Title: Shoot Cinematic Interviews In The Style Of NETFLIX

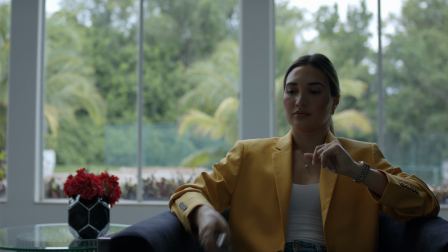(4:06)
And because everything in the room is very dark, including our subject, now we need to take the GVM and increase the intensity all the way up to 60%. Now, if you had something like a 120D from aperture or even a 300, that might not be powerful enough to properly expose your image or your subject.
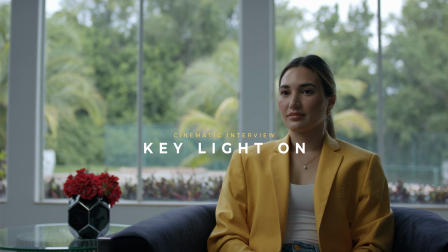(4:23)
Now, with our key light turned on, this is what it looks like. As you guys can see, the rest of the room is still pretty dark, but we were able to bring up the exposure on our subject.
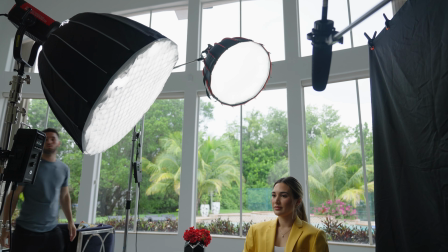(4:31)
We then added an aperture 120D and placed it behind the right side of our subject and set that to 80% intensity. And this is what it looked like. Now, the overall ambience in the room was still a little bit too dark, and our key light was starting to feel a little bit sourcey and fake.
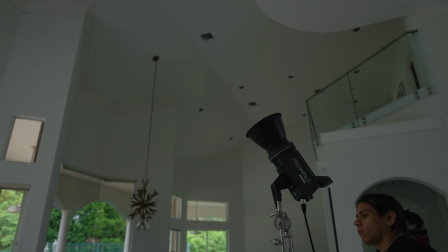(4:46)
So what we did was we added a field world 125B and a 225B,
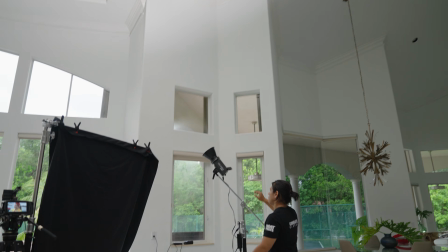(4:51)
and we just shot them straight up towards the ceiling in an attempt to bring up the overall exposure levels of the room.
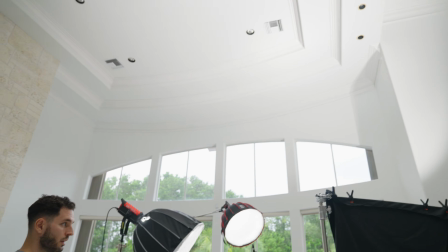(4:56)
And this is what it looked like. We then brought in a negative fill to the left side of our subject in order to create a little bit more depth and shadow on the left side of her face. And this is what it looked like. Now, we knew that we weren't going to be able to control the lighting outside and the sun was going to gradually change throughout the day.
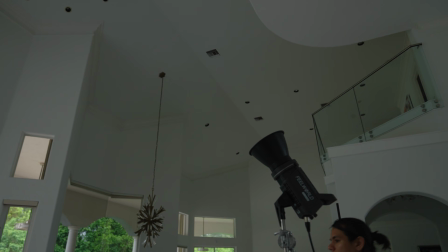(5:17)
That would affect everything that you would see on the inside of the room. We wanted to make sure that we controlled that lighting as much as possible.
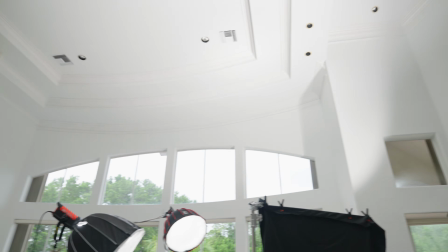(5:24)
Now, by adding these two lights and shooting them up at the ceiling, we're able to lower and increase the intensity as the sun is moving.
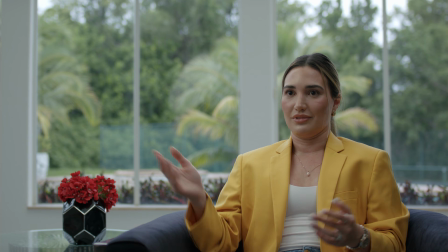(5:31)
And as you see throughout the interview, you can't really notice that much of a change and a difference, and that's exactly why we added these two additional lights. The only negative to adding these two lights was it got a little bit hard to add depth and shadow to the left side of our subject's face because there was a lot of light spilling in from every direction.
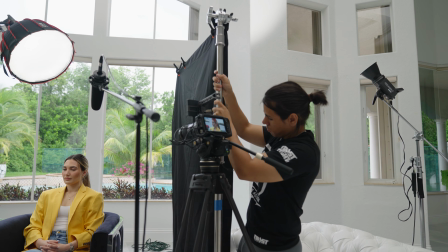(5:49)
So by adding that negative fill was extremely important,
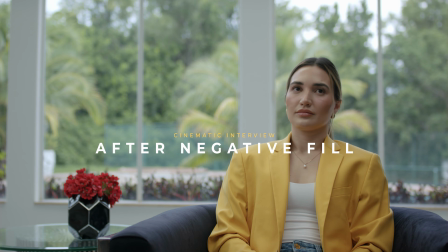(5:53)
and I wish we could have actually got it in a little bit closer, but unfortunately it would have been in frame. And before we started this interview, I knew that there was a trade-off that I had to choose, either control the lighting in the room or create a little bit more depth on our character's face, and I thought I would be able to create that in post rather than not being able to control the lighting in the room. Now for audio, a really important tip is try your best to record it on two different audio sources.
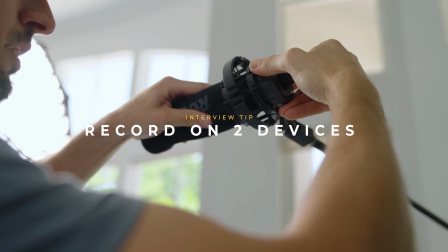(6:16)
For example, I'll use a shotgun mic going directly into my camera, and then I'll take a lav mic and use that on an external recorder and hook that up to a Zoom or a Tascam. That way, just in case anything fails between these two audio recordings, I have a backup and redundancy.
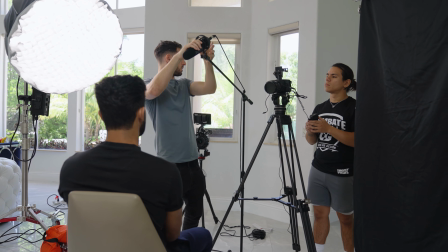(6:32)
For the shotgun mic, a good rule of thumb is to place it as close to your subject as possible without being in frame.
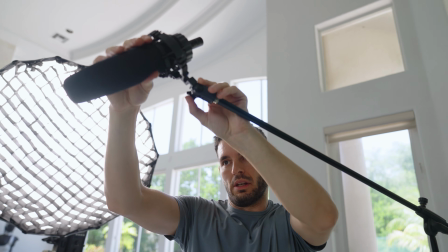(6:38)
I try to be about 3 to 5 feet away max, and then I aim the shotgun mic towards my subject's mouth so I capture the best possible audio recording.
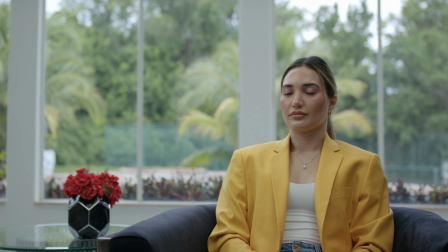(6:46)
And the last thing that I do is I check my subject's eye line, and what I'll do is I'll take my fist and I'll say, hey, look at this point right here, look at this point here, look at this point here. And while she's doing that, I'll be looking at the camera and make sure that I find the right spot that feels the most natural. And then once I have that spot, I'm actually ready to start conducting my interview. The last tip that I'm going to give you guys is make sure that you have your interview questions prepared before you get into the interview. It is extremely important to be able to have a good idea of where you want the story to go, because those interview questions are really the vehicle to getting there. So take your time and make sure that you prepare interview questions that are really going to help you get the answers that you need to tell your story. The other thing that I would say is make sure that your subjects feel as comfortable as possible.
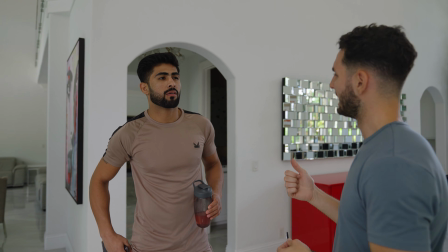(7:29)
And what I like to do is I try to have a conversation before we jump in front of the lights, in front of the camera, and I just start asking them like how their day is going, what they did, what they ate for breakfast, how did they get there, what kind of car they have. Just a simple conversation to get their mind off of, I got to get in front of this camera right now, in front of all these lights, in front of all these people, I better say something important, you know? So do your absolute best to make them feel as comfortable as possible, and also try to make this feel like a safe environment for them to be able to have a deep conversation. Make sure your crew members are being professional and serious, and make sure nobody's laughing or making them feel uncomfortable or unimportant. It's very important that you make them feel that they are the most important thing in the room.